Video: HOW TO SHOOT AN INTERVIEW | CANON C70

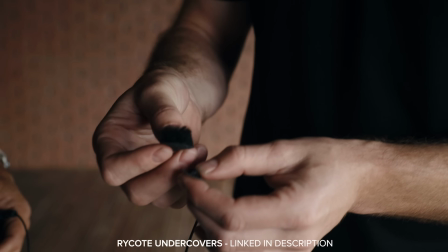[7:37]
just like that and then you take the little there's a different version so this one's it's like a little furry dead cat basically but there's
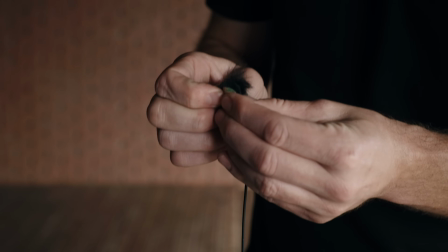[7:46]
also other versions that are just felt each of them work just fine you kind of sandwich this around and then what you do once you have your talent
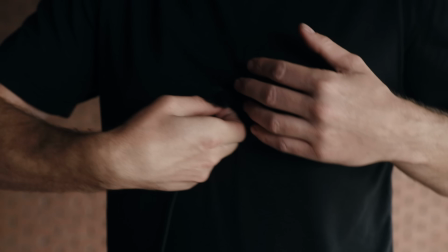[7:54]
you can peel this and you can apply it the best spot for the lab is kind of right between the chest line right here right center chest you don't want it right here a lot of people put it right here you get a really throaty sound it doesn't sound very natural if you actually put it right here kind of right center chest it's gonna have a little bit more of a full natural sound sometimes with female talent what I would suggest doing is you can just ask them and suggest hey go and put it center chest and apply it to yourself because you don't want to be like a creepy weirdo. Use the mic clip on the bra strap as well. That actually works really well as well. Which are we doing that one today? Cool let's do that one today. So another little tip for audio.
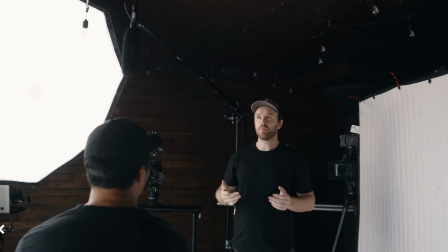[8:37]
The other way we talked about the lavalier mic the other way is what's called a shotgun mic typically.
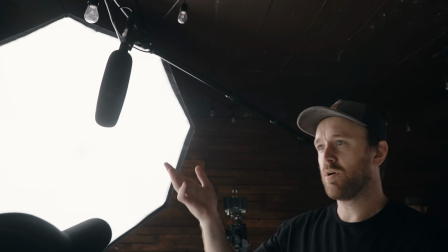[8:41]
So the key thing with the shotgun you know whatever one you have is is probably okay. the biggest thing is mic placement.
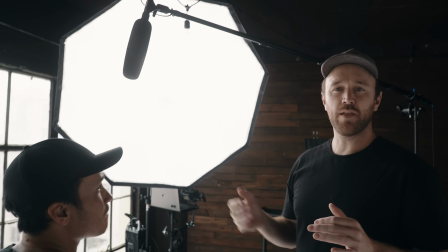[8:48]
You wanna, I heard this, I don't know, from Curtis Judd or somewhere online, but you kinda take your finger and go like that, and that's kinda the distance.
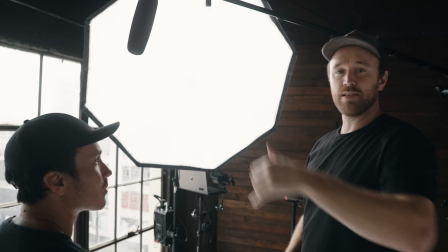[8:55]
If you can get in that distance, that's like the real sweet spot.
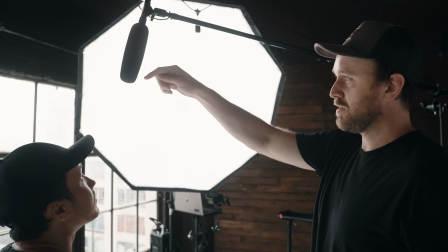[8:58]
So I think 12 to 18 inches is generally considered best placement, and you don't necessarily wanna aim it directly at their mouth.
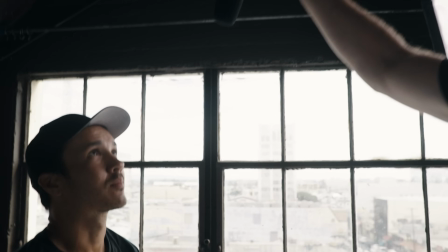[9:05]
What I like to do is actually aim it just in front of their mouth. If I set it for right here, it's kinda aimed right at Dave's mouth, which is great.
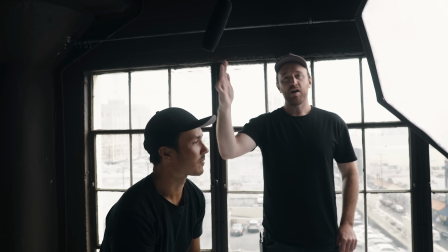[9:13]
And then if Dave sort of does one of these things, Now he's going to be off axis from the mic and it's going to be picking up the top of his head.
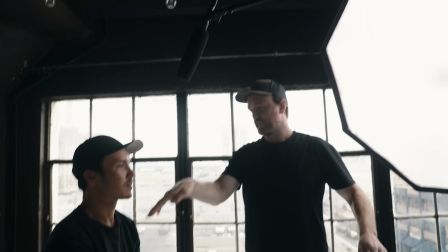[9:20]
It's going to sound really weird. So what I like to do is I'll aim it kind of like their chest. So it's just, it gives a little bit of breathing room.
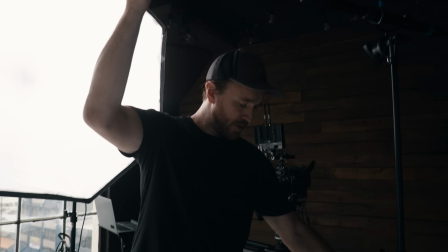[9:27]
So you can actually scoot it just a little bit forward.
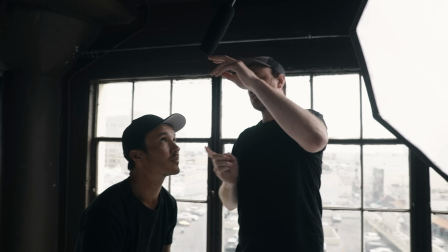[9:31]
That way we're still right at about 18 inches, but if he leans forward, he leans back.
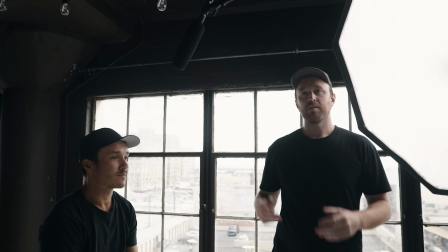[9:36]
It's still going to be pretty good either way around. And then that combined with the lav, usually you use one or the other. That was another thing I figured out when I was first starting, I was like, oh, why does it sound so weird if both of these, like the lab and the shotgun at the same time? But usually you'll pick whichever one sounds better, which most cases it's going to be the shotgun,
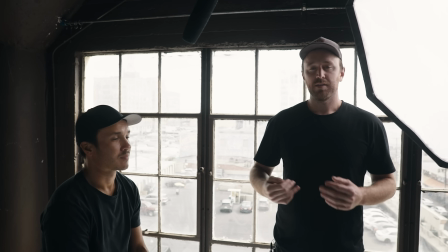[9:58]
as long as you get it nice and close to your subject, but the lab is always a great backup if it,
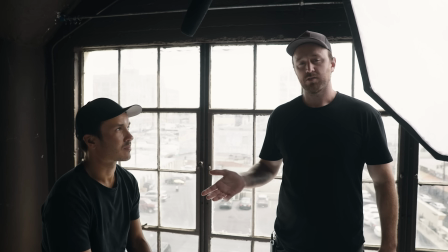[10:03]
for whatever reason, wasn't close to your subject. So funny story, the first time I met Dave, I was actually filming a Hillsong United concert at Staples Center, and Dave was working with Hillsong United. And I had rented some Kawa anamorphic lenses. I've shown on these lenses a bunch now. And I also rented an Alexa Mini, which it's a pretty sick setup, to be honest.
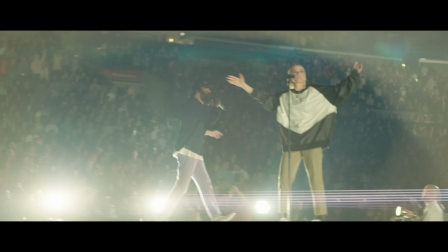[10:24]
But I had never shot with anamorphic lenses myself. So most people know that anamorphic lenses have those horizontal flares.
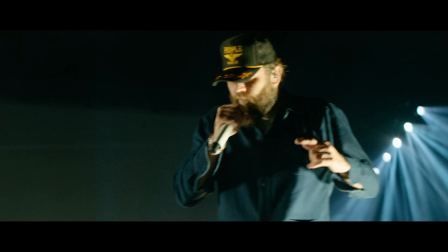[10:31]
One thing that threw me off is when I got it, I was trying to put the lens.
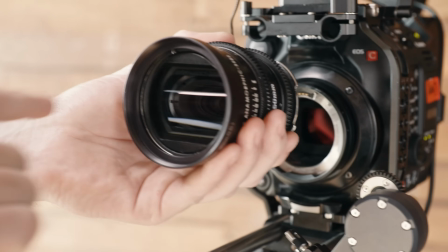[10:37]
And keep in mind, I didn't go to film school or anything like that. I thought, okay, well if it's horizontal flares, it only makes sense that the lens would be horizontal like this.
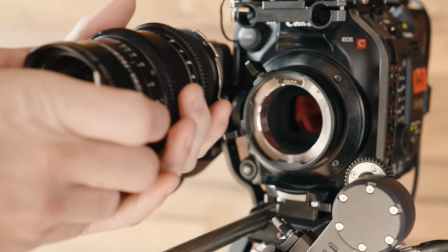[10:45]
Well, it turns out that's not how you put anamorphic lenses on. I quickly figured that out. But one thing I'll usually do is I'll look for what looks like the top of the lens.
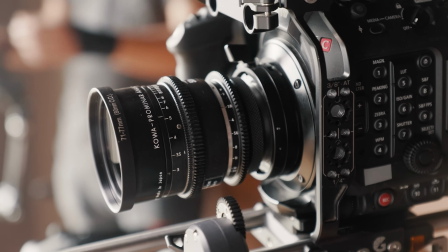[10:53]
And it's a little different on every lens, but there's usually writing on the top that indicates where to go.
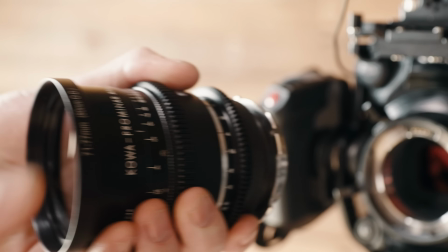[10:59]
There's a little notch right there. All you need to do, it's an anamorphic lens. You put it so it's vertical.
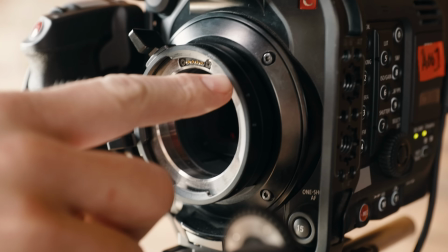[11:04]
And you line that little notch up with this little one notch right here on your PL mount.
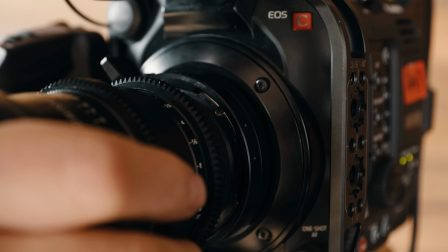[11:10]
You line them up and you've got to kind of wiggle it a little bit. Once it's in, you press against, close the PL mount.
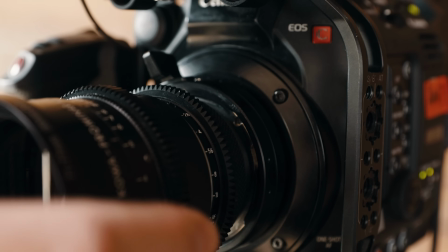[11:17]
Before you let go, you just kind of want to make sure it's not going to fall off. And then when you set your iris, you're just doing it with this and you're setting your focus here.
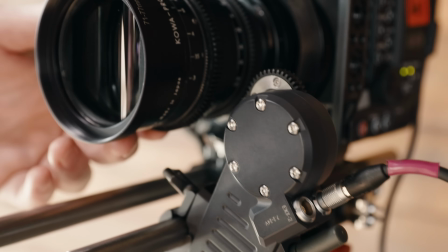[11:26]
If you're using a focus motor, like today we're using a Nucleus M, that would just line up on here, just like that. So maybe that'll save you guys a little bit of embarrassment or stressing out if you don't I know how to put an anamorphic lens on to a PL mount. One thing I like to do before I start the interview is in all the cameras, I'll call out the settings. So, hey guys, we're at 5600 white balance, ND4 stops, ISO 800, you know, whatever. Literally call all the settings and match them across all the cameras if you're within the same ecosystem.
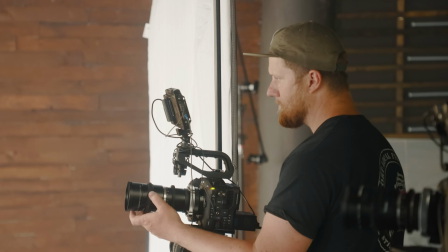[11:57]
So typically for me, I'm shooting the C500, the C70s, they all match, I know that.
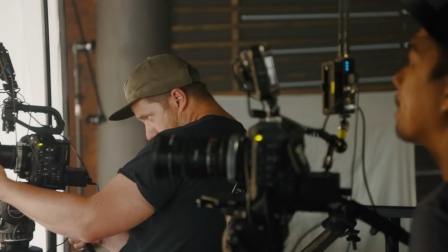[12:02]
So I can match settings across the cameras and it's gonna make it easier in the edit to match all the looks. And then another thing I'll do is before we start rolling, when you start the interview, that's kind of when you start to build the rapport with your subject, you start to get the interview subject really comfortable. What I like to do before we ever call action is I'll check, make sure I got plenty of space in my memory card, make sure I got a full battery. Because once you start, you don't really want to break the flow and have to go like, hey, oh, real quick, I got to change your battery. And maybe your subject was getting real emotional or something like that. So it's nice if you can make sure you're dialed and you can record for like maybe at least an hour You know you've got plenty of battery and plenty of media. So that's what I like to do before I start the interview So one of the things when I'm running an interview I like to sit on the same height stool as my subject that way you can basically get the same eye line So Tyler if I were to you can I'm recording right
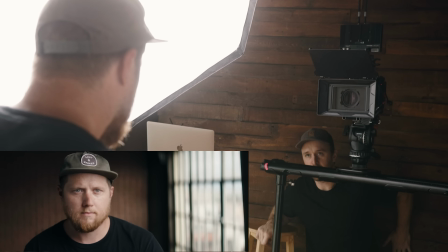[12:56]
now So watch I see this if you were to make eye contact with me right here
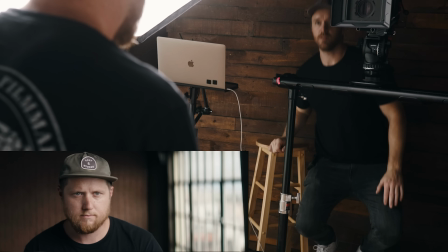[12:59]
Notice how the eye line looks kind of weird looks like he's looking down I'll turn if I were to just kind of stand up and you're looking at me right here.
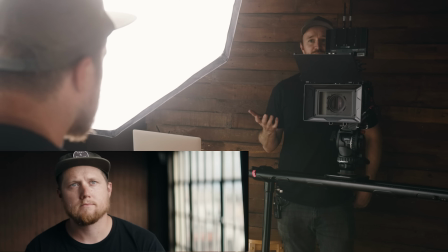[13:05]
It looks like you're kind of looking up, which is sort of a, it's an awkward look. And I'm gonna put the screen overlay here so we'll see what's going on.
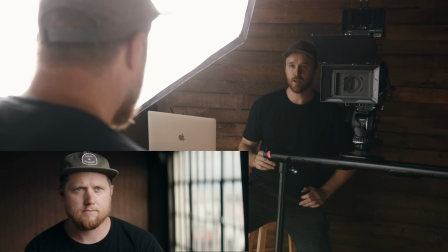[13:12]
But now if I sort of match this height, I come right here, it gets real conversational.
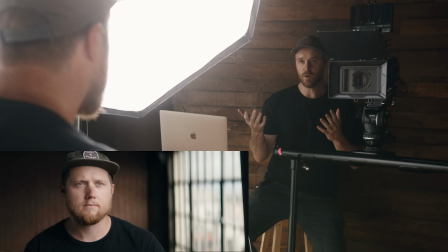[13:17]
So it matches the eye line, which looks good and it looks like a natural way to look like you're having a conversation so it feels better already. So generally speaking, it's gonna allow them to kind of relax into position. Another thing I like to do is if you don't have another camera operator, like if you're shooting an interview by yourself,
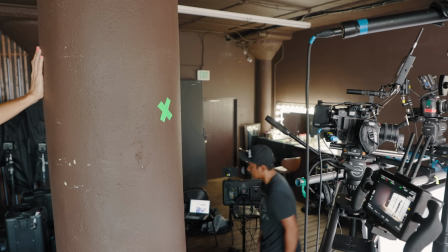[13:34]
and say you're operating a camera, you can put like a piece of tape on the wall or something like that. You can say, hey, I know it might seem a little funny, but you could just help me out for this.
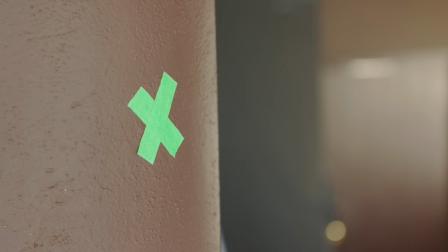[13:41]
You can put a piece of tape on the wall and you could say, when you're giving your answers, you could just look at that piece of tape.
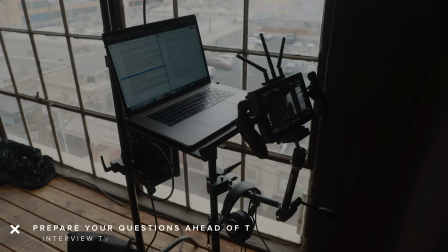[13:47]
That's kind of a way to do it if you're solo operating for an interview. So what I like to do when I'm running an interview is I'll have my questions prepared ahead of time. That way you don't have to stress out about like, okay, what am I going to talk to this person about? You're kind of getting nervous because like oh shoot like I already asked him a few questions and like can't really think of anything else now and you also
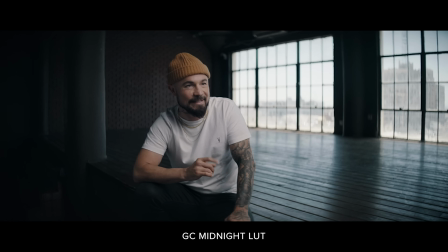[14:06]
kind of want to know what you're looking for in the edit and you want to lead your subject to say in their own words what
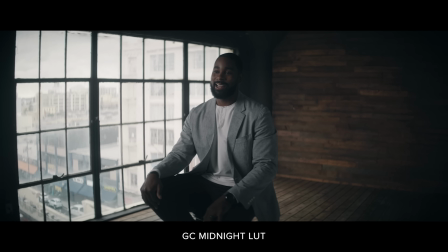[14:13]
you're looking for. You need to know what you want out of it otherwise you're just going to wind up with like hours of footage
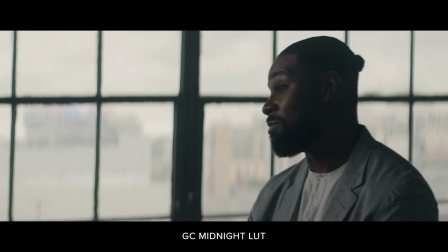[14:19]
and you're going to have to try to figure it out in the edit and you're going to realize oh man they never talked about that really cool part of their story.
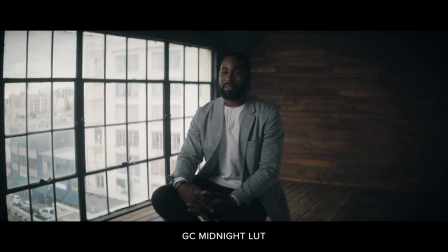[14:23]
So what I like to do if I already know my subject and I know what story I'm looking for I'll make some bullet points of key things that I really want to hit in the interview, and I'll try to lead them with some questions. Like I might say, tell me about a time when you were young and there was something really tough that happened. And I already kind of know what the thing is that I might be looking for. So I'll try to lead them to a question. And don't feel afraid to suggest ways they might say it. If you're looking for something more condensed or a little shorter, you could say, hey, that was great. Can we try a version where you say that whole thing in one sentence? And it'll help you kind of speed things up in your edit instead of having to always chop out words and reformulate sentences that they never really said.
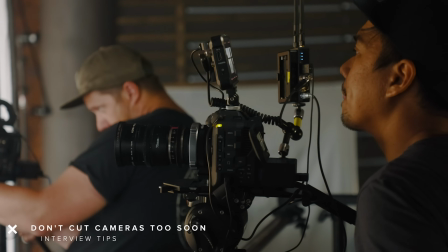[15:05]
So another thing you want to do with your subject, don't cut cameras unless you're done with the interview, basically. Like, if your subject might be getting emotional or something like that, keep the cameras rolling. And you don't want to give your subject affirmations.